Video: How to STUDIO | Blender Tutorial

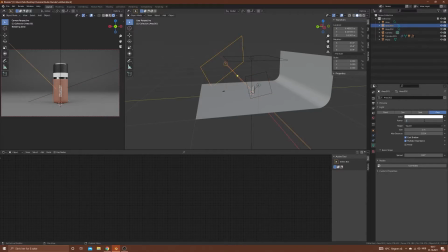And this is the key light. I think we should do 100 maybe. That's a bit too much. You have to tweak this in relation to each other. 30 is a okay number.
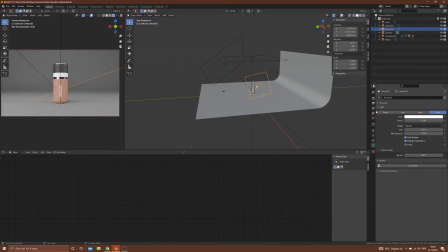And we'll do 15 on this light. And it depends also on the distance.
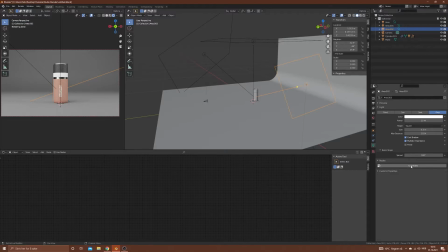What we'll do is we'll press use node. On the light, node actually, and we'll do black body and plug that into the color.
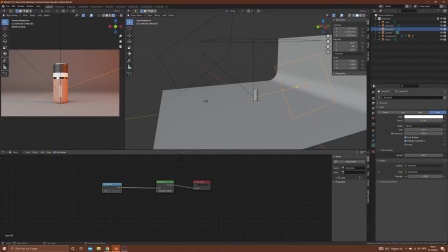And here we got a color change. What I like to do is to make 3600, that's some sunset color.
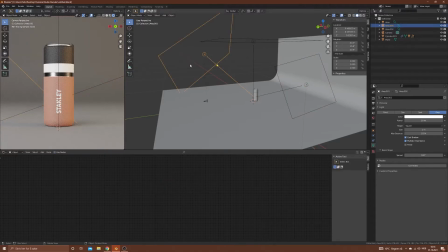And for the key light, we'll do shift A black body, and we'll do 5600, which is roughly daylight. And for the top light, we'll do the same.
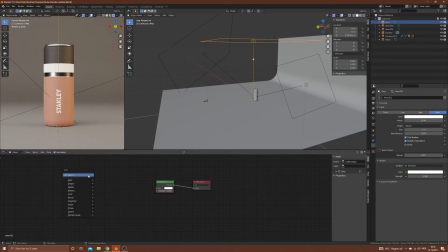I don't think we should mix too many colors. We'll do 5600. Maybe that's a bulb.
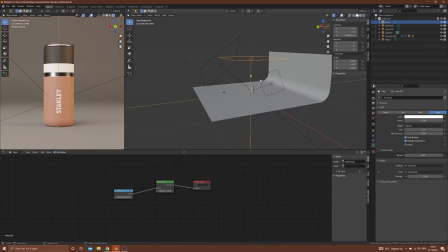Maybe this is some soft window light.
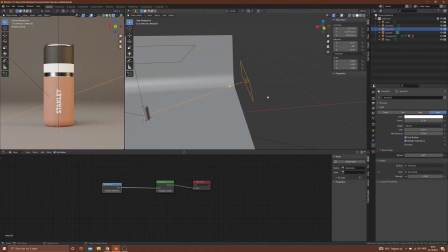This light on the side there is some soft window light from the sunset, and these are just
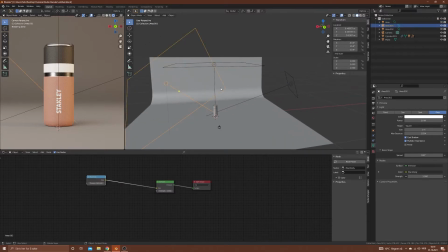ceiling light, and this is a table light or something. So you'll get this look.
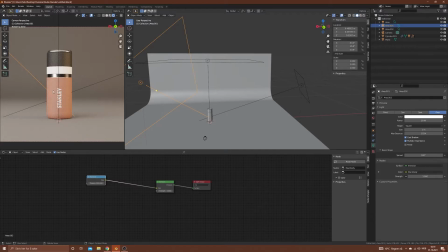Maybe if you added a table here or something to kind of ground it in reality and where this product would be used. But I think
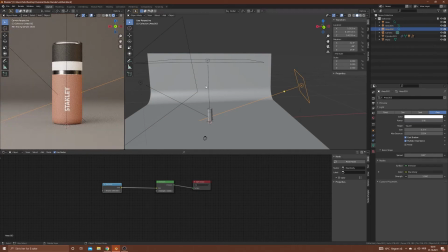we should lower this power a little bit to get some contrast.
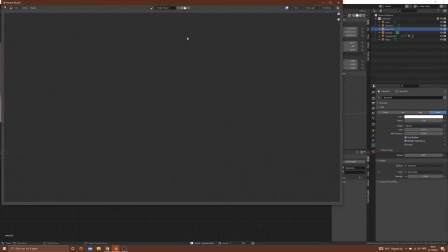And let's render it for slot number 3. There we go. That's slot number 3.
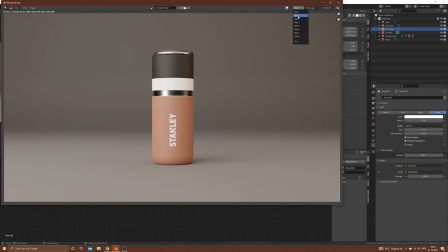So now we can scroll through them and see which one we like the best.
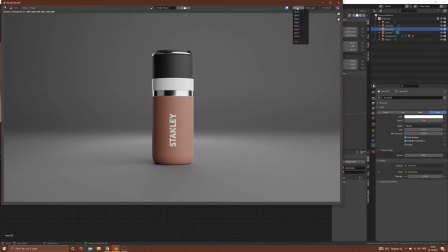This is a clean look, no HDRI.
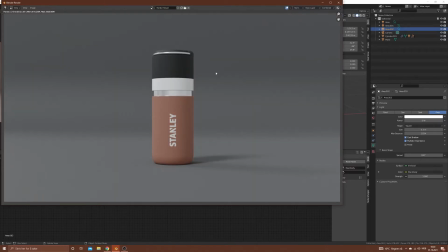And this is a studio lighting setup using an HDRI. And in my opinion, this is looking a little bit flat, but you can also implement the other
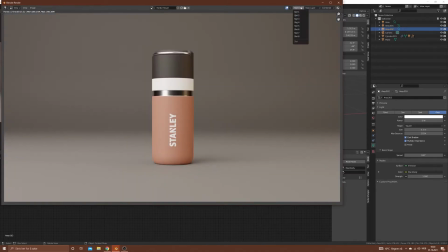lights from slot number 2 and slot number 3 into slot number 1 and actually make it pretty decent.
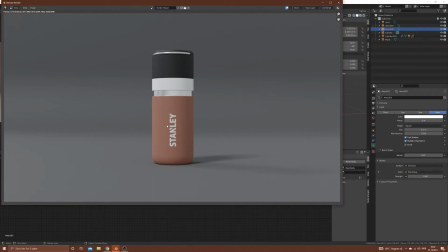Because what an HDRI gives you is some, at least for the reflection on the steel part here, you will actually see the environment around, which helps it to ground it into reality and not kind of seem straight away as a 3D CG render.
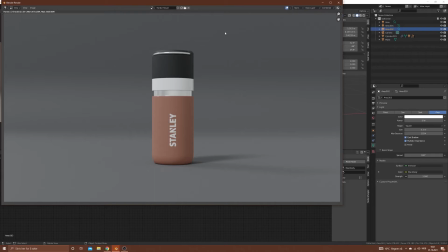So that's a good thing with the HDRI.
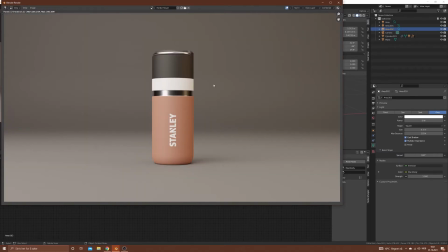But in my opinion, I think that slot 3 gives it a nice warm feel, and it actually matches with the color of the product, which is red. So the red light gives it a little bit more of a pop
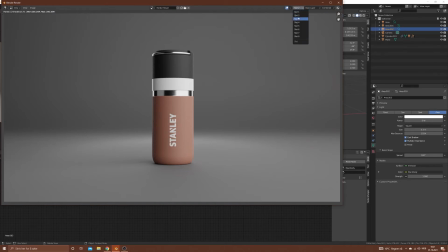and a nicer feeling and a more welcoming feeling. This clinical light is perfectly fine, but maybe not the best for a water bottle, but maybe for a mobile phone, some technology.
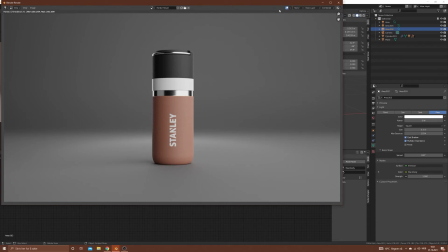And you have to tune it in your own way to see what fits best. But this is a very nice solution to compare your renders with each other.
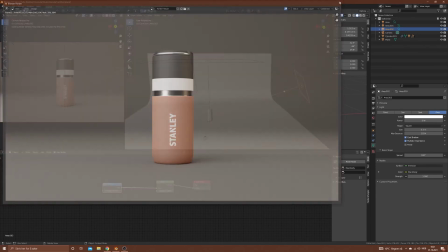And what I would do is not go to delete all of the lights every time.
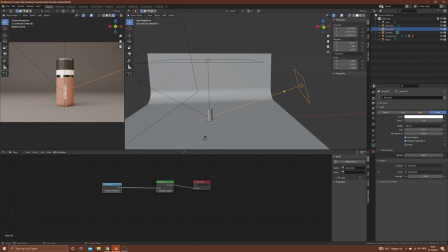You can mute them here if you want, or you can do different scenes and render from there to compare and to not lose your progress, so to say.